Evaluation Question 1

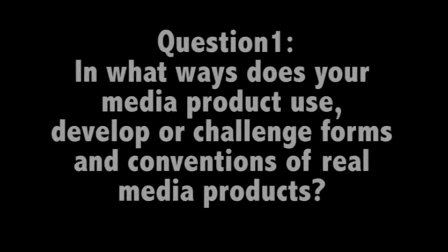0s
For our A2 Media portfolio, we chose to make a promotional brief for the release of an album.
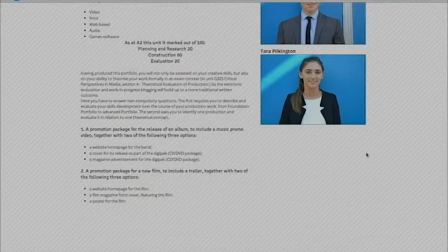4s
This included making a music video for the song of our choice, a digipack that we would sell the single on, and a magazine advert promoting the release of the album.
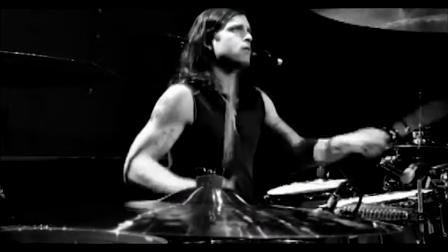13s
We started by researching into professional music videos and reading Andrew Goodwin's Dancing in the Distraction Factory.
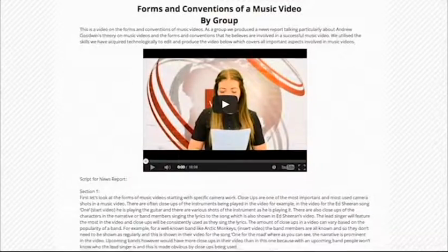20s
This gave us a great understanding of what forms and conventions are needed to create a professional music video.
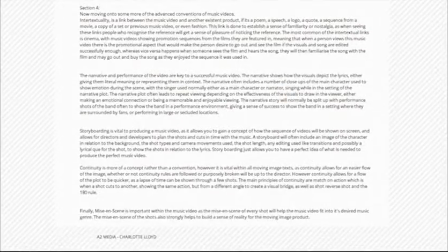26s
We decided to work with the indie rock music genre, as this suited every member of our group.
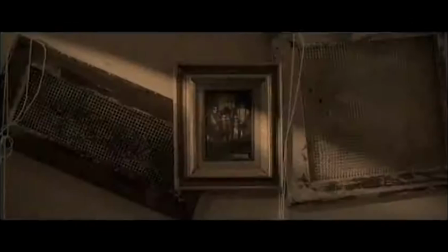32s
The songs we had in mind all suited around indie rock, therefore we felt this would be the genre we were going to target.
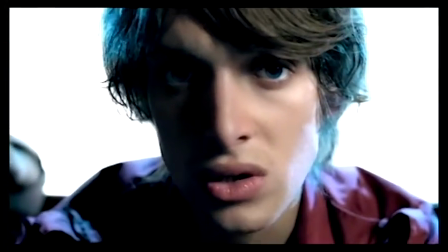39s
The song we chose was Last Request by Paolo Nutini.
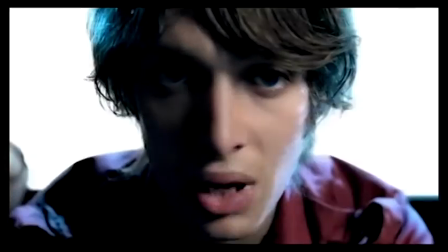42s
We started by looking at songs by The Killers and Kings of Leon, but we stumbled across this and straight away everyone agreed.
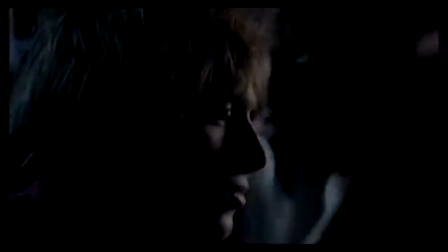49s
Our group all said that we liked the song and therefore hopefully would enjoy creating the music video for it.
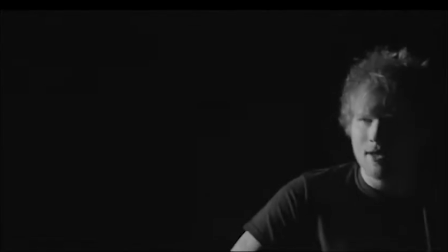55s
The first thing we did was look into music videos already produced in the indie genre industry.
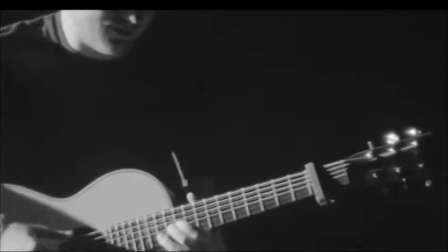61s
Straight away, all four of us noticed that a lot of videos were solely band performance,
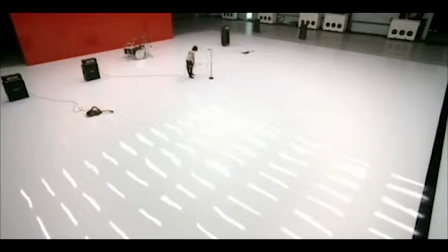67s
and this genre liked to focus on the lyrics and emotion portrayed throughout the song.
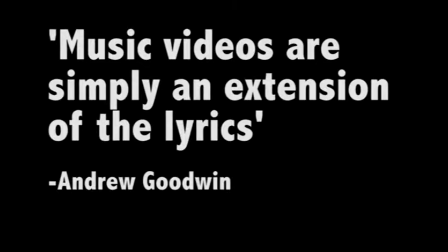72s
Andrew Goodwin states music videos are simply an extension of the lyrics.
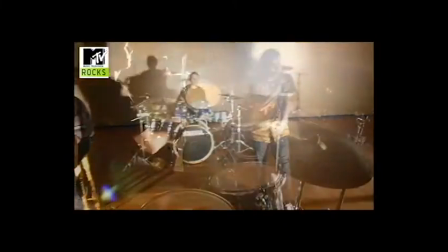77s
Therefore, this backed up our theory of using only band performance.
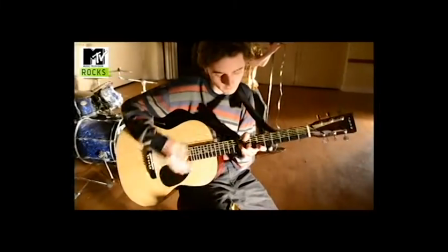82s
We have realised that indie genre videos seem to be very basic with filming and narratives.
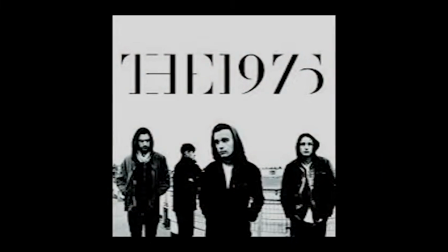87s
We noticed this throughout the videos from bands such as the 1975, The Kooks,
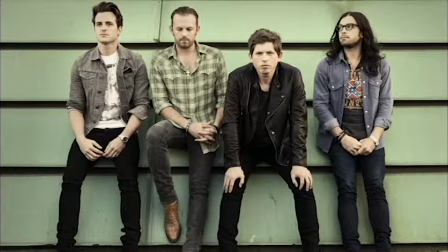92s
The Killers and Kings of Leon, as well as bands also solo artists such as Ed Sheeran,
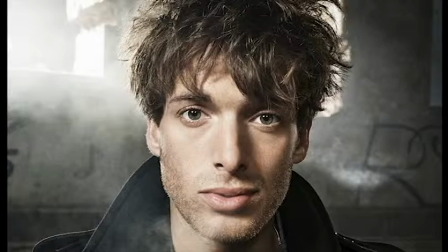98s
Jake Bugg and Paolo Nutini himself all use band performance within and throughout their music videos,
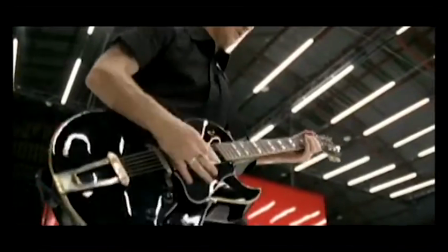105s
which is vital in the indie rock genre.
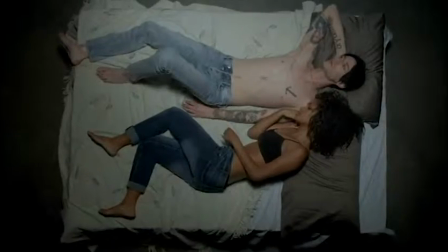108s
Creating strong visuals that link constantly with the lyrics is a fundamental rule for the indie rock music videos.
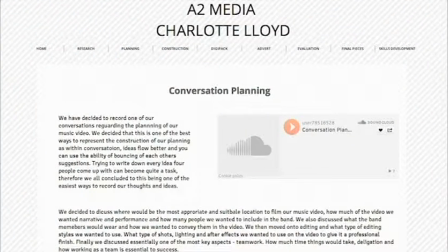114s
When initially planning our music video, the first concept we had to think of was the location.
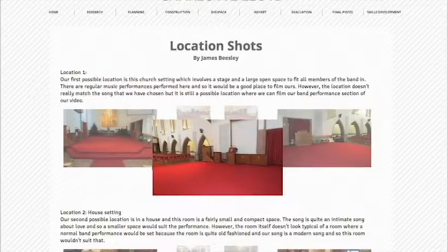119s
The location is vital to making your video look as professional as possible. It tells you a lot about the songs and the artists.
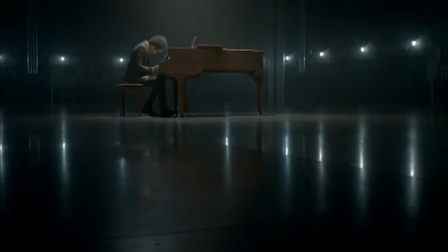126s
Throughout our research, we noticed that a lot of indie rock band performances were based in a studio setting or rooms on a large scale.
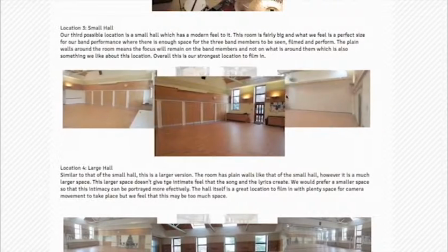134s
Without this at our disposal, we decided to use a smaller intimate setting.
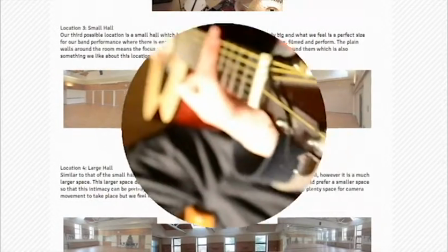139s
However, despite this, we felt it actually suited our song more due to the tempo being a lot slower than most indie rock songs.
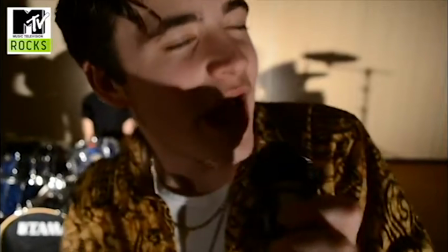146s
We all concluded that it has actually complemented our video massively, as if filmed in a huge stage setting it would simply drown out our artists,
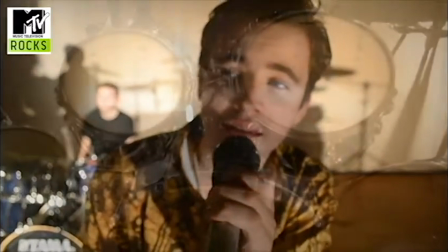154s
as the song does not provide strong enough dynamics to fill such a huge area, shown in an example of the Foo Fighters video.
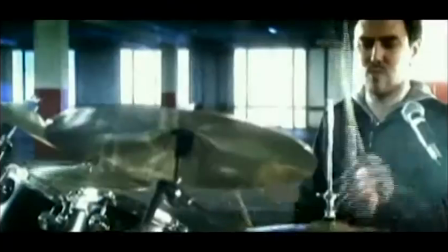165s
When researching into the performances of bands throughout their videos,
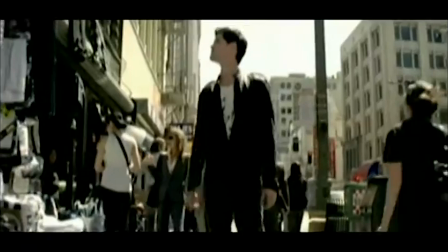169s
we realised that a lot of shots are predominantly close-ups of the main artist.
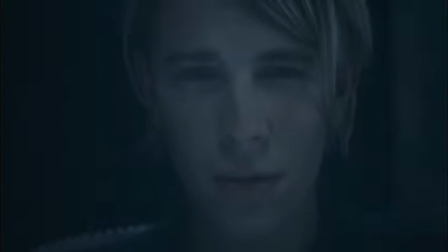175s
We wanted to recreate this convention throughout our video, but made sure we did not overuse it so viewers became bored.
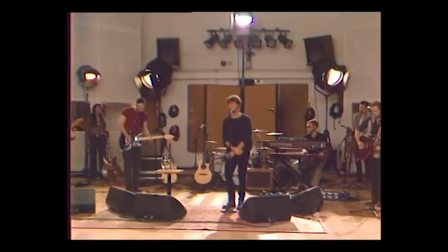182s
Paolo Nutini, in fact, is a solo artist himself.
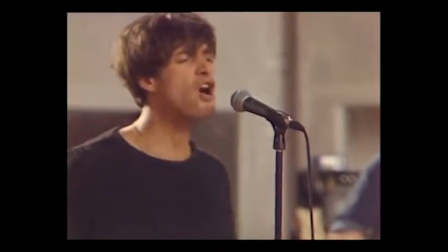185s
In his own videos, he is shown to have the most screen time, conveying to the audience that he is the main singer. Therefore,
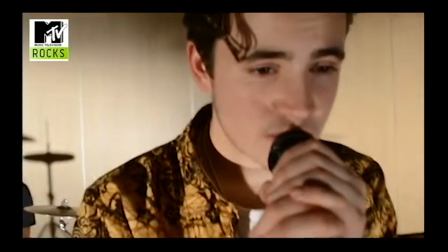192s
we had to ensure that we replicated this and allowed our lead singer the most amount of screen time.
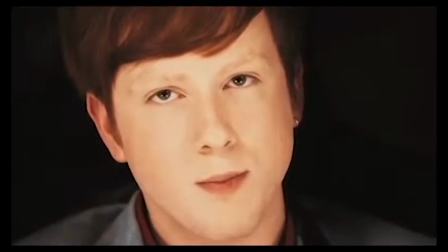197s
A strong example of this is in Two Door Cinema Club, Undercover Martin.
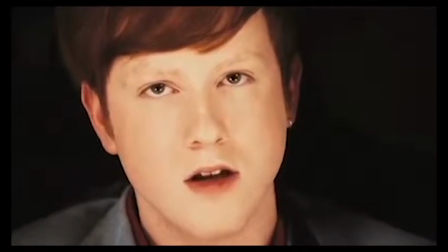202s
The lead singer is shown predominantly throughout, reinforcing the convention.
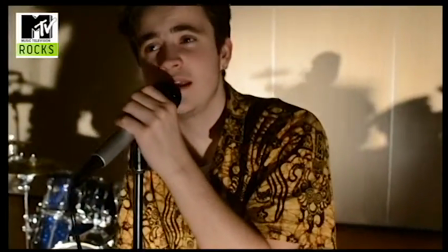207s
Therefore, we believe we have successfully developed and conveyed this convention throughout our own media product.
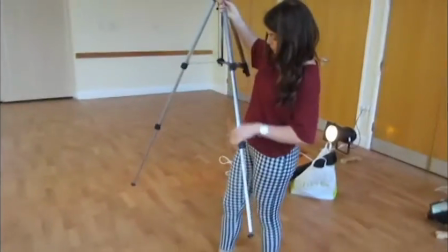213s
When first filming our rough cut, we predominantly filmed most of our shots on a tripod.
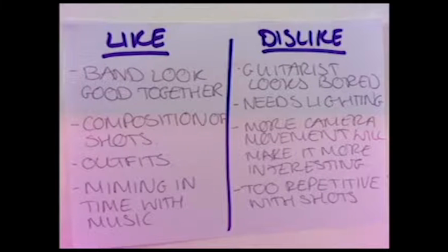217s
When receiving our feedback, most people said they did not like the shots as they looked too static and unprofessional.
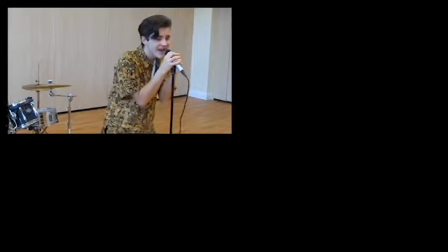224s
When comparing our rough cut to the Kings of Leon video Use Somebody, you can automatically tell that our video lacks movement and is simply awkward to watch.
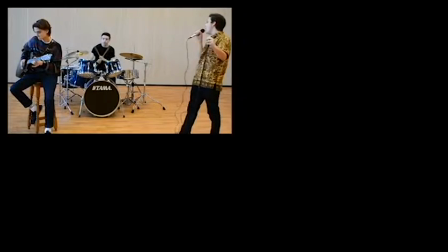233s
Therefore, when filming our final cut, we decided to film majority of it using handheld shots. As you can see, there is a clear difference between the filming of our rough cut and final cut.
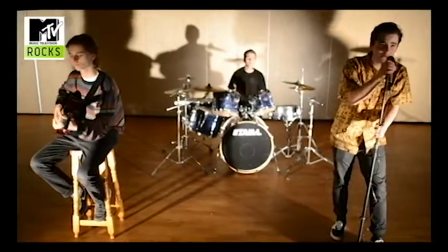243s
We feel it is more interesting to watch and allows the audience to engage more.